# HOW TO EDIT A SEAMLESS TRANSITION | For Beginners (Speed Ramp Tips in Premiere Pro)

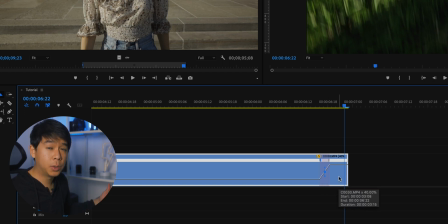[4:10]
What you want to do is also to smoothen out that speed ramp. So it's not like a sudden change in the speed of the clip, but there's a more gradual change. So in order to do that, you can grab one of these two little lines and just create like a little S curve.
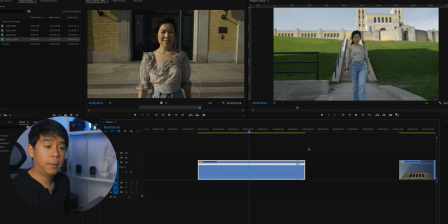[4:26]
I think it's looking good so far. What I'm going to do is pause there. I can always come back and tweak it depending on how the second clip looks like.
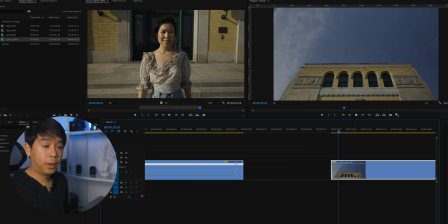[4:33]
So let's go on to the second clip. And again, we'll do the same thing.
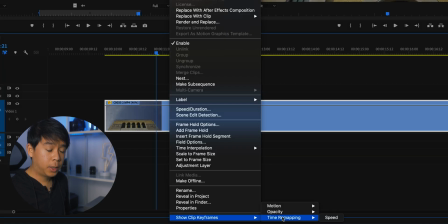[4:38]
Right click, show clip keyframes and speed.
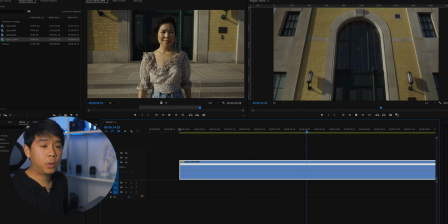[4:42]
And I want my speed ramp to start about, maybe about right at this point, and it'll start slowing down around there. So again, command and control on your keyboard and click right here and it creates a keyframe. Let's
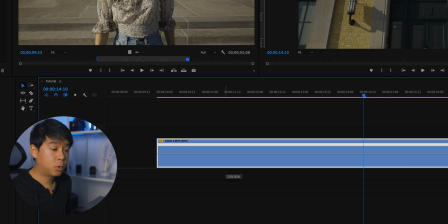[4:57]
drag this all the way up to about 900 and see what that looks like. And then I'll drag these two little ears out again to smoothen out that speed ramp and create a little bit of an S curve over here.
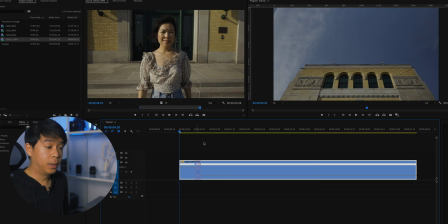[5:15]
Let's take a look.
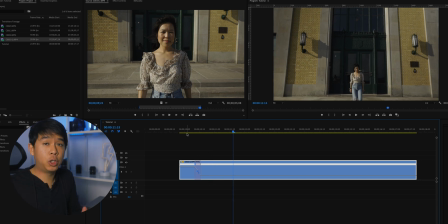[5:20]
That's what it looks like. And it's a little bit jerky because Premiere Pro likes to do that to you.
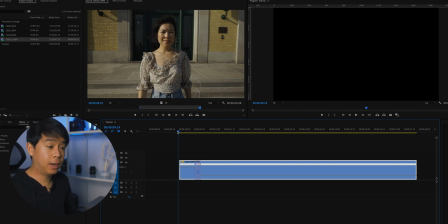[5:25]
So what I like to do sometimes to see what it's going to look like at the end result and not in the interim process, because Premiere Pro tends to skip certain frames when you're doing in your playback.
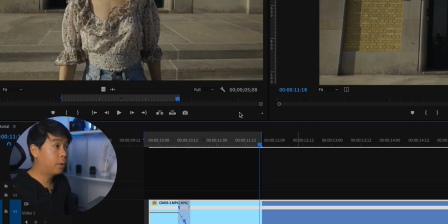[5:37]
So I'll hit I on my keyboard and out to create in and out points, go to sequence and render into out.
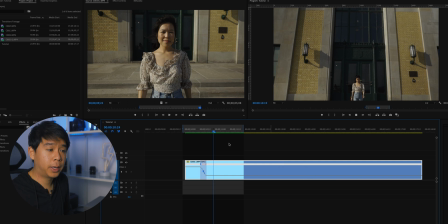[5:44]
And it's just going to render that part so I can better see what it's going to look like in the final output without the drop frames that Premiere Pro gives you. And as soon as I rendered it out, you can see that this turns green. It just means that it's rendered and it's playing back in real time without any lags.
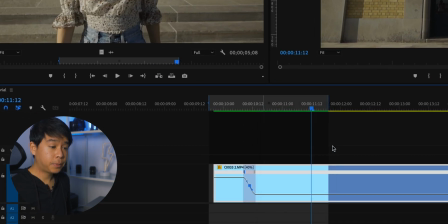[6:03]
Let me get rid of that. Let's put both of these clips together.
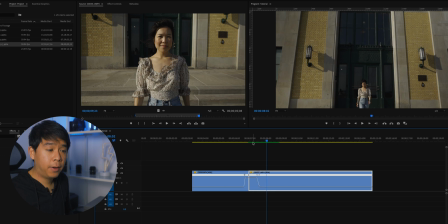[6:11]
So it's not bad. I find that this transition right here, it's really slow.
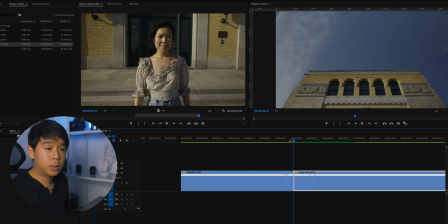[6:17]
Right here, you can still tell that there is a cut. So what I'm going to do is, I think I'm going to start this clip at about here when it's a little bit faster.
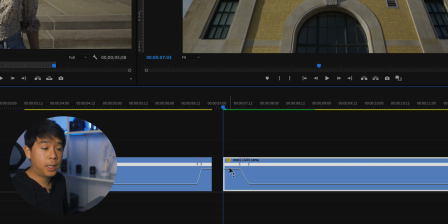[6:29]
I'll cut that, get rid of that front piece and speed it up a little bit more,
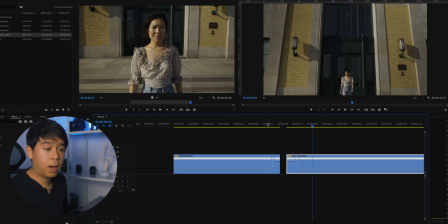[6:34]
maybe to about 1,000 something like that. And over here, I think I want this speed ramp to start a little earlier.
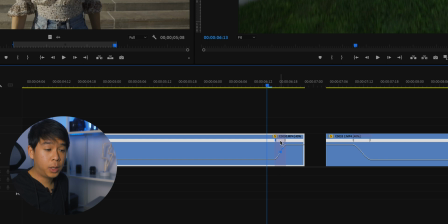[6:43]
So I'm going to click right here in between these two little ears and I'm going to drag this back
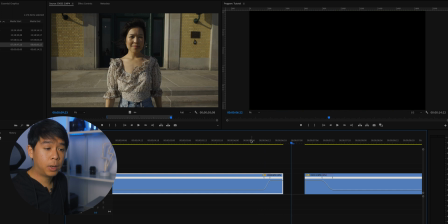[6:50]
to have that speed ramp start a little bit earlier.
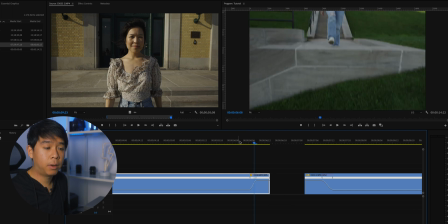[6:55]
Let's see, actually even further back right there. Let's do a pre-render.
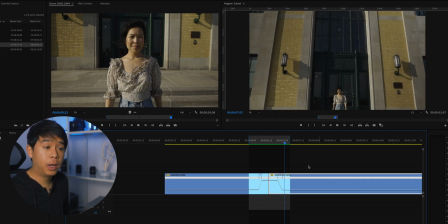[7:06]
Okay, that looks a lot better. And as I was saying earlier, one purpose of speed ramps is to hide the cuts in between clips. So by speeding up the end of this first clip and the beginning of the second clip, I'm able to create a blur in between those two clips.
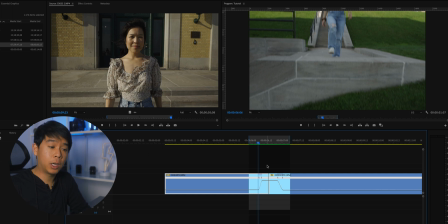[7:20]
And because you're able to see the way the camera is moving, it creates this seamless transition sort of visual. You know there's a transition in between and that there are two clips, but the movement between the first clip and the second clip is a lot more seamless.
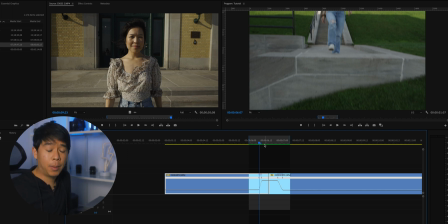[7:33]
All you need to do after is just add a little bit of sound effects and you're good to go. And by the way, if you're looking for sound effects, I get a lot of sound effects these days from Upbeat. I'll leave a link in the description below if you want to check them out.
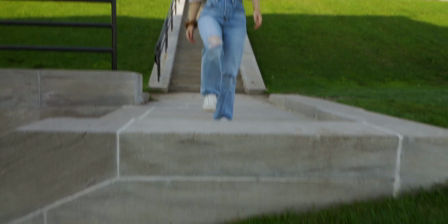So if you're new to speed ramping, I hope this tutorial was very useful to you. And if you're not new to speed ramping, I hope you're able to pick up a trick or two on the way that I do my own speed ramps. So if you enjoyed this video, you learned something new, make sure you hit the like button, subscribe if you haven't already, and hit that notification bell for future videos similar to this one. And if you're ready to subscribe, thank you again so much for being here, and I'll see you in the next video.